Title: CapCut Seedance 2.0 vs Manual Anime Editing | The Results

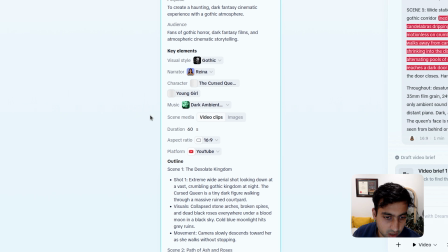(4:08)
Then you have the narrator, the character, the music, and then we have the aspect ratio as well.
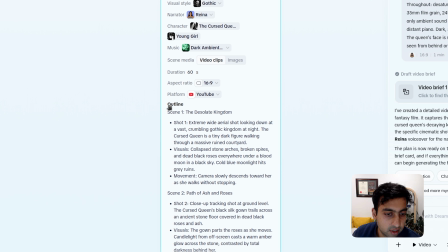(4:14)
And then it would have the outline of each of the scenes, and we have like shot 1, visuals, and the movement. So we will have every single thing here. And then if we are happy, we can click on generate,
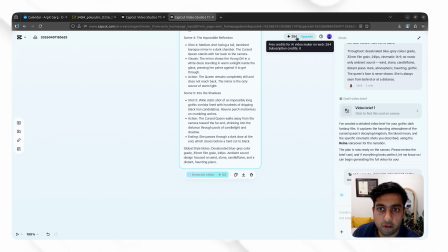(4:31)
and I'll click on generate, and I have 284 credits now, so it would take 80 credits for it.
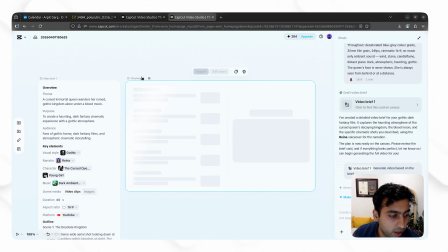(4:37)
And then it would create a storyboard that would take a minute, and after that we'll see our full output.
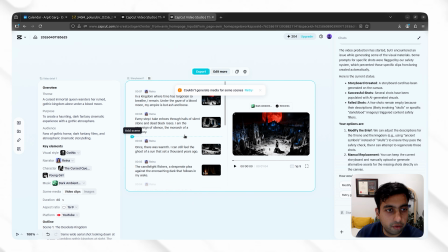(4:43)
So now after a minute, we can see that our video is generated and it's of decent size. It's 1 minute 4 seconds 16:9 ratio, and everything is maintained. There is a little warning here, but we can ignore for it. And it's showing me the timeline on the left side as well. So let's see how it looks.
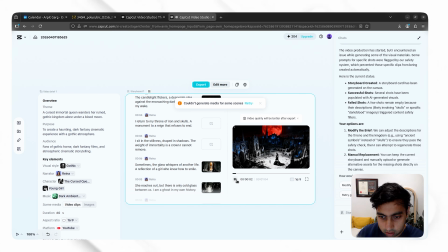(5:02) And where time has forgotten to breathe, I remain under the gaze of a blood moon. My empire is but ash and bone. Every step I take echoes through halls of silent stone and dead black roses. I am the sovereign of the monarch of a This looks pretty good,
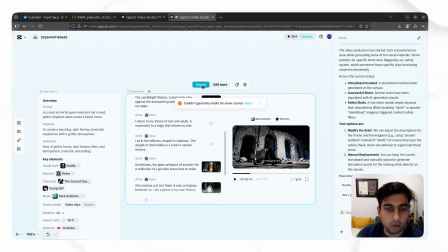(5:17) and what you guys can do is you can also export it, and you can even edit more if you want.
So there is few of the options that you can explore, like modify the brief, manually replace missing shot, or retry generation. So there are multiple options, and if you do edit more, you will directly be taken to the CapCut.
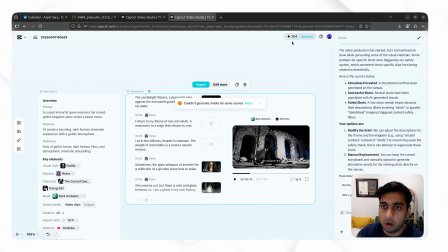(5:35)
So initially CapCut gives like a decent amount of credits that you can use, and it only takes like 80 credits. So now it's to your creativity how you can explore more. Let me show you the specific decisions that make this work,
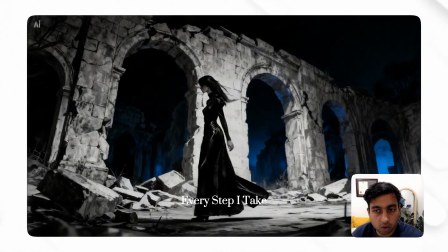(5:50)
because the difference between a generic AI video and something that actually holds together is about 5 very specific choices.
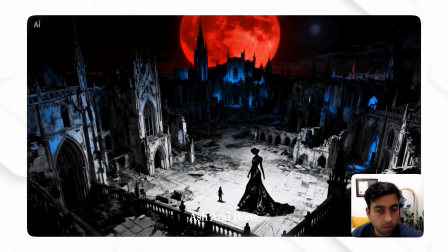(5:59)
And the first one is the scale. Like in the scene 1, we says the queen is a tiny figure. A lone queen is a tiny dark figure walking through a massive ruined courtyard.
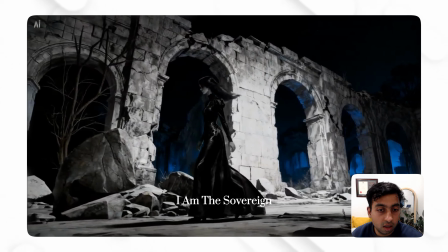(6:10)
I didn't say to show the queen walking, I said make her tiny. That one word tiny is the difference between a character study and establishing
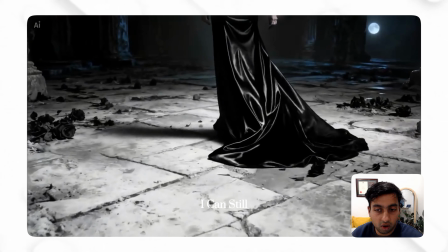(6:19)
shot that makes you feel the weight of her loneliness before she says a single word.
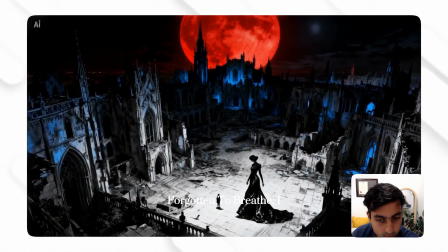(6:23) In a kingdom where time has forgotten to breathe, I remain under the gaze of a blood moon.
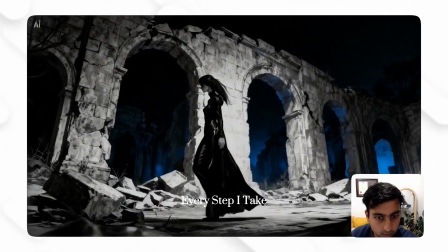(6:29) My empire is but ash and bone. Every step I take echoes through halls of silent stone and dead black roses.
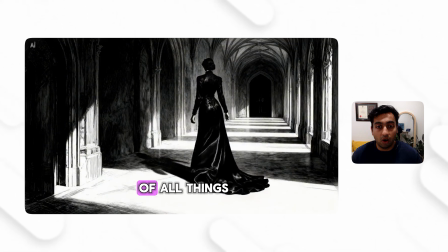(6:34) I am the sovereign of silence, the monarch of a memory.
Similarly, the other things that we need to be very specific about is the audio brief, like ambient sound only, then the candle flame, distant piano, and all those things. And the remaining thing would be the character rule.
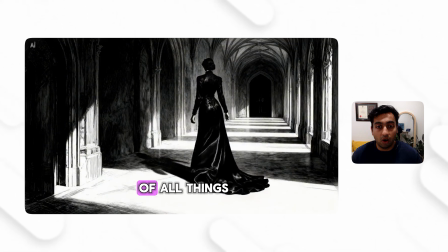(6:50)
The character rule is very important because Seedance have this rule that you're not allowed to use anyone's face, like we can see in this mirror scene. Now this corridor, the last scene, that's the hard cut to black the second that door closes.
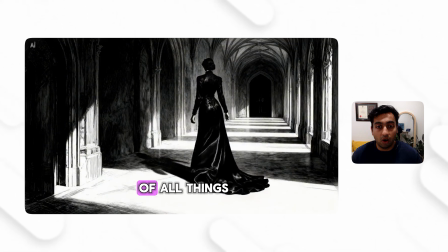(7:04)
No fade, no music swell. Gone. I wrote hard cut to black directly in the prompt, and CapCut honored it. That abruptness is the entire point of ending. Whatever doesn't end gracefully, it just continues into the next room.
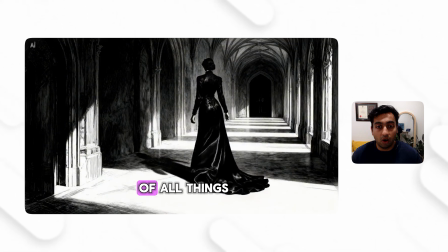(7:20)
Now we have the 5 scenes, 1 prompt, under 2000 characters if you want, and what came back is a movie that has a character, an emotional arc, a visual entity, and an ending that lands. So this is what working at the parameter level actually looks like. Let me know how it goes.
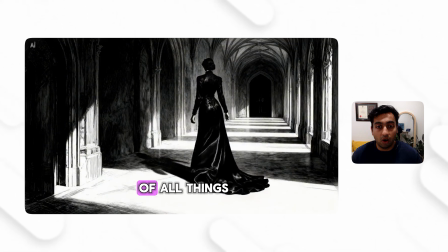(7:39)
So what did we actually just do here? We didn't prompt an AI, we briefed one. Every scene had a structure, shot type, subject, world, motion, light, audio style, and one key instruction at the end that overrides everything else.
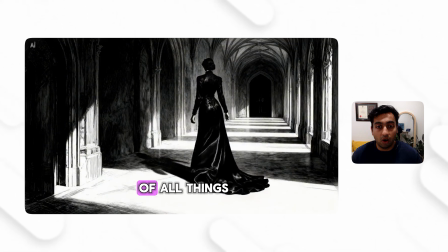(7:55)
That last line is the most important thing I showed you today. Without it, the model defaults. With it, the model listens. The queen's face was never shown in a single shot. That was a decision, not a limitation. Seedance blocked real faces, so I designed around it.
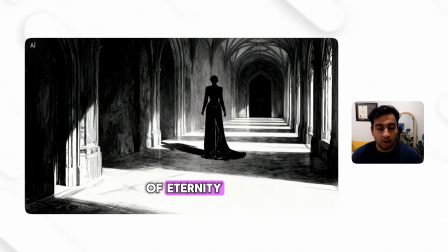(8:11)
And what we got instead is something more interesting. A character the viewer projects themselves onto.